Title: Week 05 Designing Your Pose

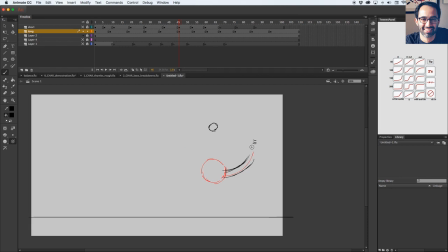1708s
And okay, more drag here, decelerating from here and accelerating here, back here, really playing with arcs here, right?
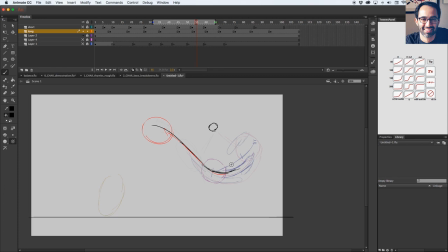1723s
We were talking about arcs and how important they are to, the more you follow arcs, the more smooth their animation will feel. So really good moment for an arc here,
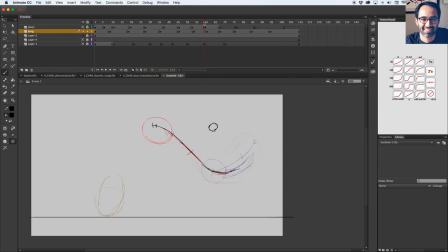1739s
decelerating here again, like same deal, falls, accelerates, saddle again. We saw overshoots, so let's say
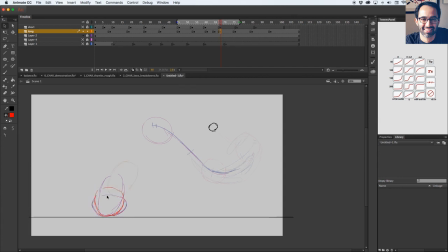1758s
yeah, it squashes here, then it overshoots a bit. You kind of can keep going up a little bit, and then land there.
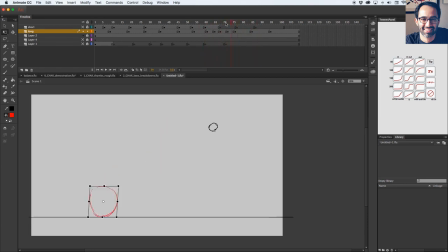And here you can maybe give the character more time. Maybe you do a blink, maybe you do a head turn. There, you can maybe give your character a little bit of a breathing moment here,
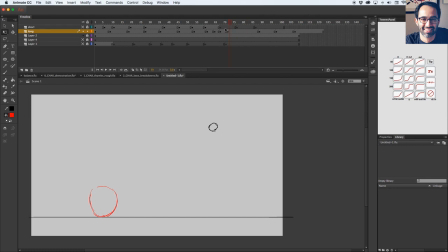1795s
because remember we are also talking about quick and slow, and how it's important in your scene to have moments that are fast and then moments that are like slow. So it's always like if you just like have quick moments, like you can think about animation as being
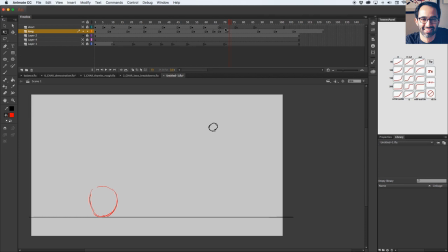1815s
like it's almost like breathing. So if you breathe too hard, you, like there's no time for you to stop and like, okay. So it's always about finding like quick moments and then like breathing a little bit.
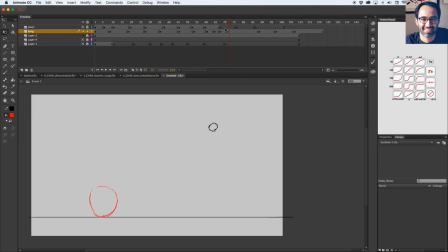1828s
If you just have like slow moments, then it's like just too slow. If you just have quick moments, you won't have quick moments. So it's about like getting those contrasts and those that will balance your animation, almost like a heart beating, like compressing, releasing, compressing, releasing.
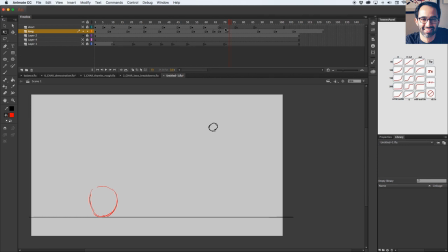1848s
And that's the same thing for quick and slow. You go quick and then you go slow. You go quick and then slow. And that happens on a broad scale. So let's say like the whole scene is an action scene. So here's quick and then it stops. And then it goes quick again. And that's like the broader scale where that quick and slow happen.
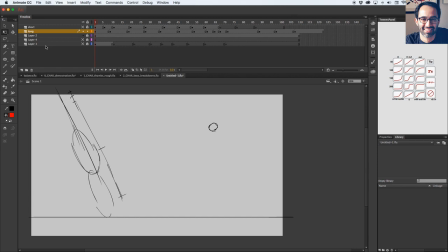1868s
But that can also happen on a character scale where, let's say, you move the legs very quick, but the body is almost still. So you have like quick moments on your leg, but the body is almost doing nothing.
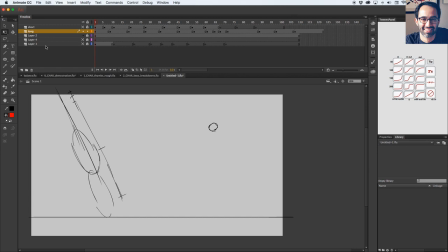1885s
So that's also like quick and slow, and that gives texture on your character, and that plus the texture on your broad, the actual scene timing,
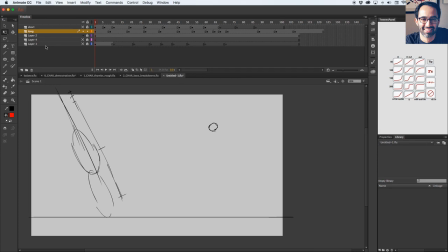1898s
those two things combined, that starts to give personality and texture and makes the scene more dynamic, kind of thing. So maybe here, as the character stops, like bears a bit, maybe like look around or like look down or look up, like
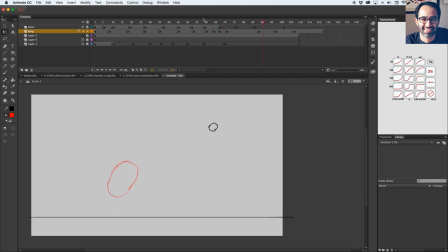1918s
or maybe just blinks, really, like it's just a moment for the characters to stop a little bit. And then from here you can
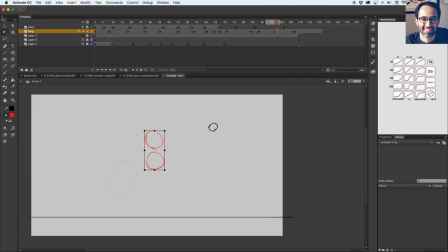1936s
yeah, anticipate a bit, jump, goes to that weird position. So let's just do for in this case, like I'm going from here